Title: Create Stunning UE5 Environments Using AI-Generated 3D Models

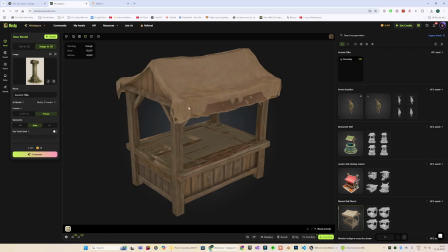(4:06)
You can see the outputs are consistently stunning and high quality.
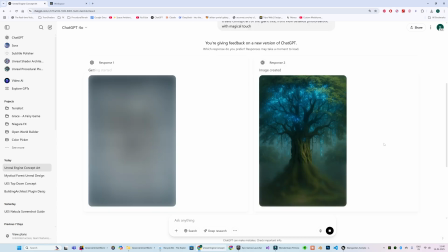(4:10)
However, the one type of asset where I noticed issues is with fully grown trees, like these examples over here.
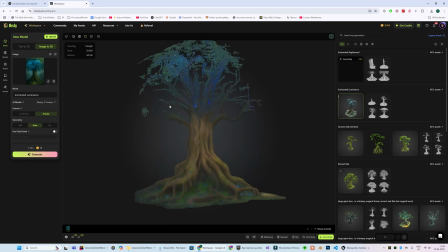(4:17)
Most of the time, the branches and leaves end up looking disconnected from the trunk, almost like they're floating.
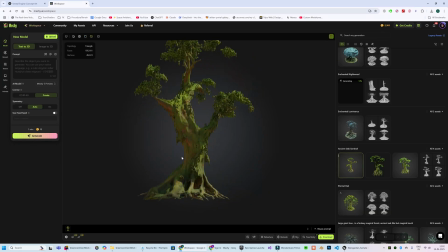(4:23)
While it still works decently for background or distant props, up close the issues become pretty obvious.
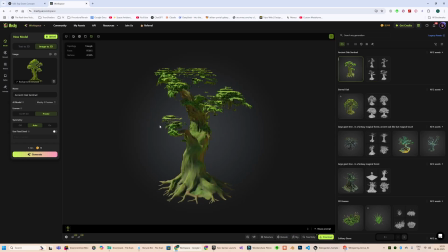(4:29)
It's worth remembering that it is still Meshy 5 preview. I'm hopeful that with the final release and especially with Meshy 6.0, these issues will completely go away.
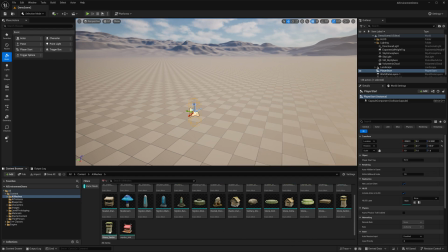(4:39)
Alright, so now that I have generated and imported all the necessary assets into my Unreal Engine project, it's time to start dressing up the scene.
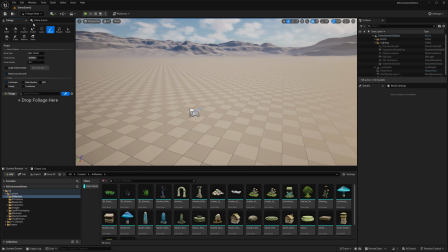(4:47)
I will start with foliage, so let me go to foliage mode. So I've got 2 different varieties of grasses over here. Let me add them in my foliage section. So I will start painting them across the landscape.
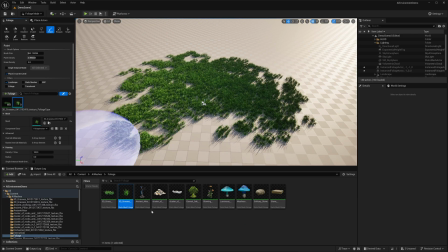(5:01)
I will add a couple more foliage types over here, including these flowers, to add some varieties.
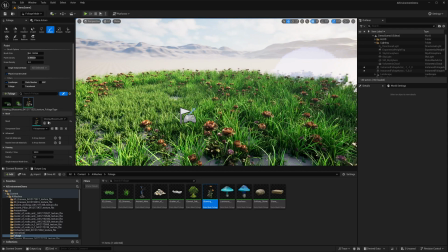(5:10)
This already looks very cool and realistic. I mean, you cannot just tell that these grasses and flowers are AI generated.
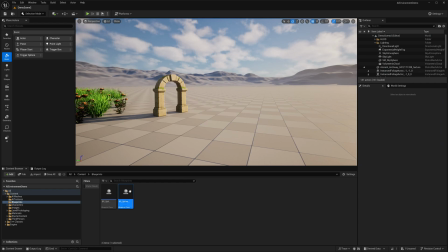(5:18)
Next, I added one of the central assets in this environment, the arch door.
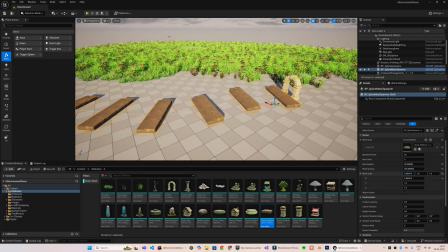(5:23)
To complement it, I created a simple spline-based actor that generates static meshes in multiple rows to form stone pathways leading through the doorway.
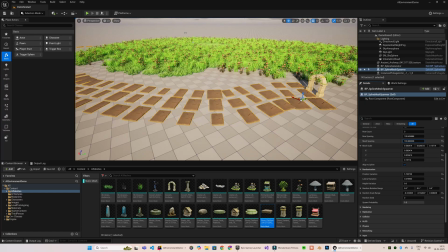(5:32)
It is quite basic and does not look as good as the concept art we had generated, but this is going to be very useful for prototyping, like this demo environment we are going to create today.
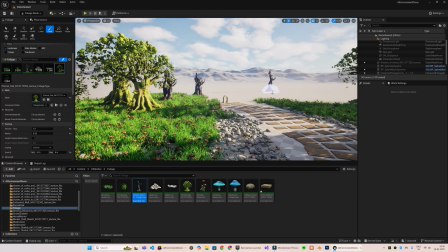(5:41)
After that, I started adding a set of trees. Since this is meant to be a forest scene, we definitely need the trees to bring in that sense of density and depth.
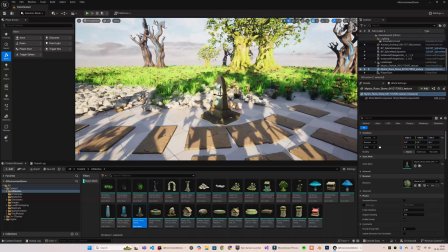(5:49)
Next, I began placing the props one by one, starting with a set of obelisks followed by this round stone platform.
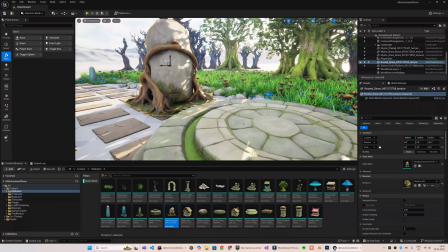(5:57)
This large stone covered in tangled roots adds a really eerie magical vibe to this environment, exactly the kind of atmosphere I'm going for. I also dropped in this deer warrior character and gave him a simple idle animation just to breathe a bit of life into the scene.
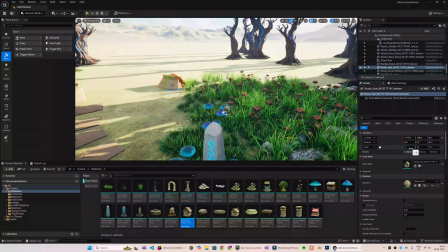(6:12)
And then I added a set of houses.
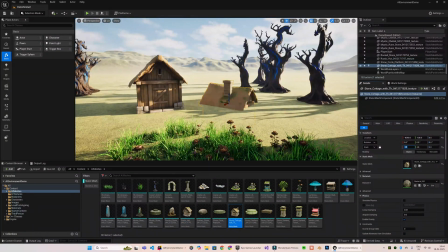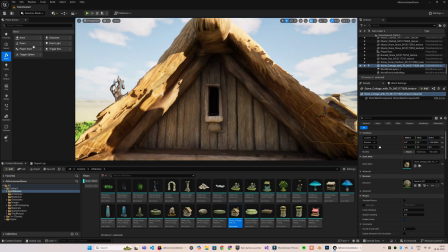(6:20)
For this particular house, I want to lit up the window, so I added a point light.
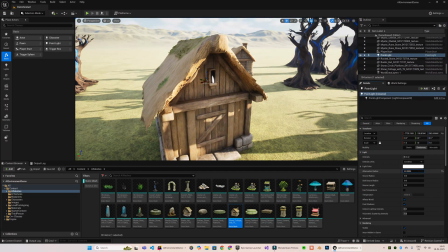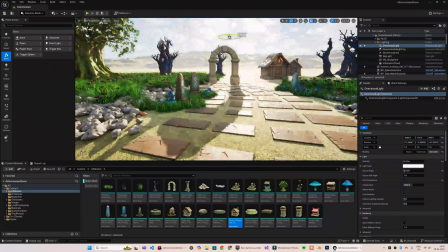(6:34)
And now comes the most challenging part, setting up the lighting and the atmosphere.
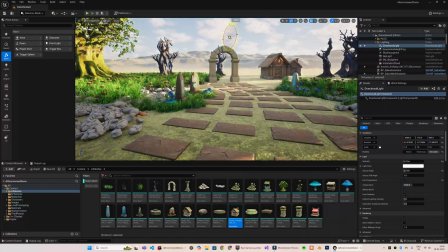(6:39)
If you remember the concept art, you know that we are creating a nighttime environment.
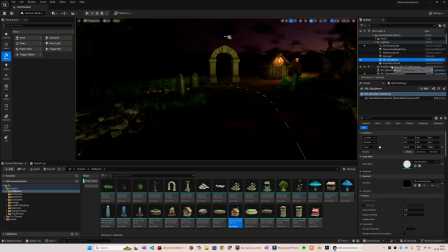(6:44)
So apart from the directional light, we need to carefully balance the other atmospheric elements as well, starting with the skylight.
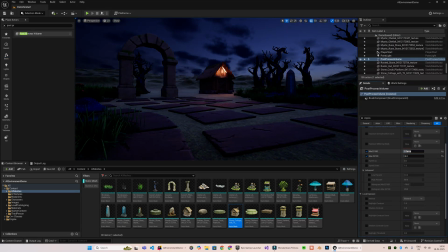(6:53)
And then tweaking some of the post-process settings, and finally the sky atmosphere.
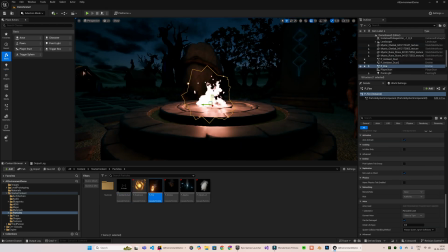(6:59)
To lit up the scene further, I added the fire particles that comes with the starter content into this stone platform.
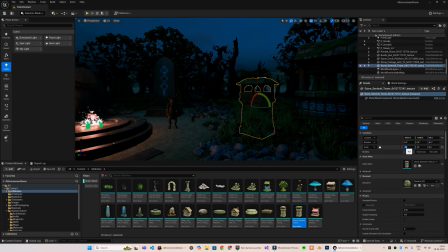(7:07)
I continued adding some of the other supporting assets that we generated from Meshy.
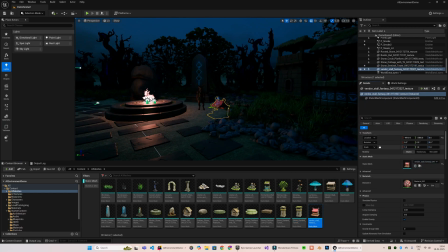(7:14)
To give this deer warrior a purpose, I added a food stall near him.
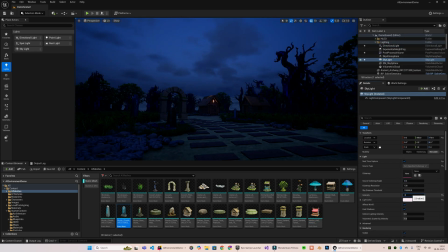(7:19)
I kept tweaking the nighttime settings until I was finally satisfied with the overall mood. And to give the scene the final touch and depth of the atmosphere, I cranked up the exponential height fog enough to amplify the mystical vibe.
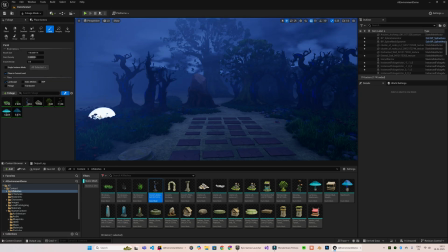(7:33)
I continued adding more trees to fill out the background and make the forest feel denser.
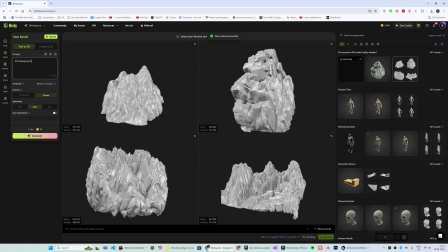(7:38)
I decided to revisit Meshy and generate some cliff and mountain meshes.
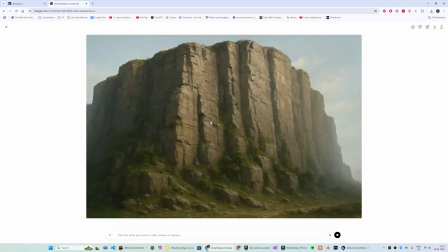(7:44)
I had GPT generate the concept art of a few cliffs, and the results translated beautifully in Meshy.
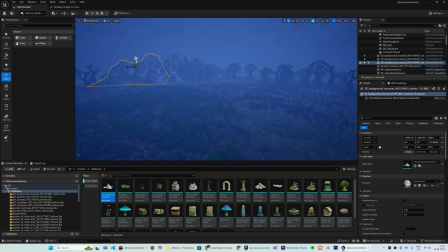(7:52)
Once I had everything imported into Unreal, I began placing the cliffs one by one, surrounding the main playable area and giving the scene a strong natural boundary.
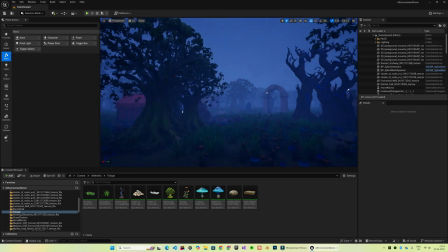(8:04)
Alright, so this is the final result so far, and I think the environment has turned out pretty decent.
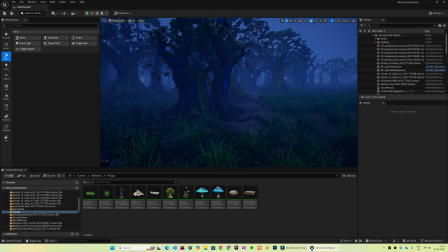(8:09)
Now, of course, it's not perfect, and also I am not an environment artist by any means.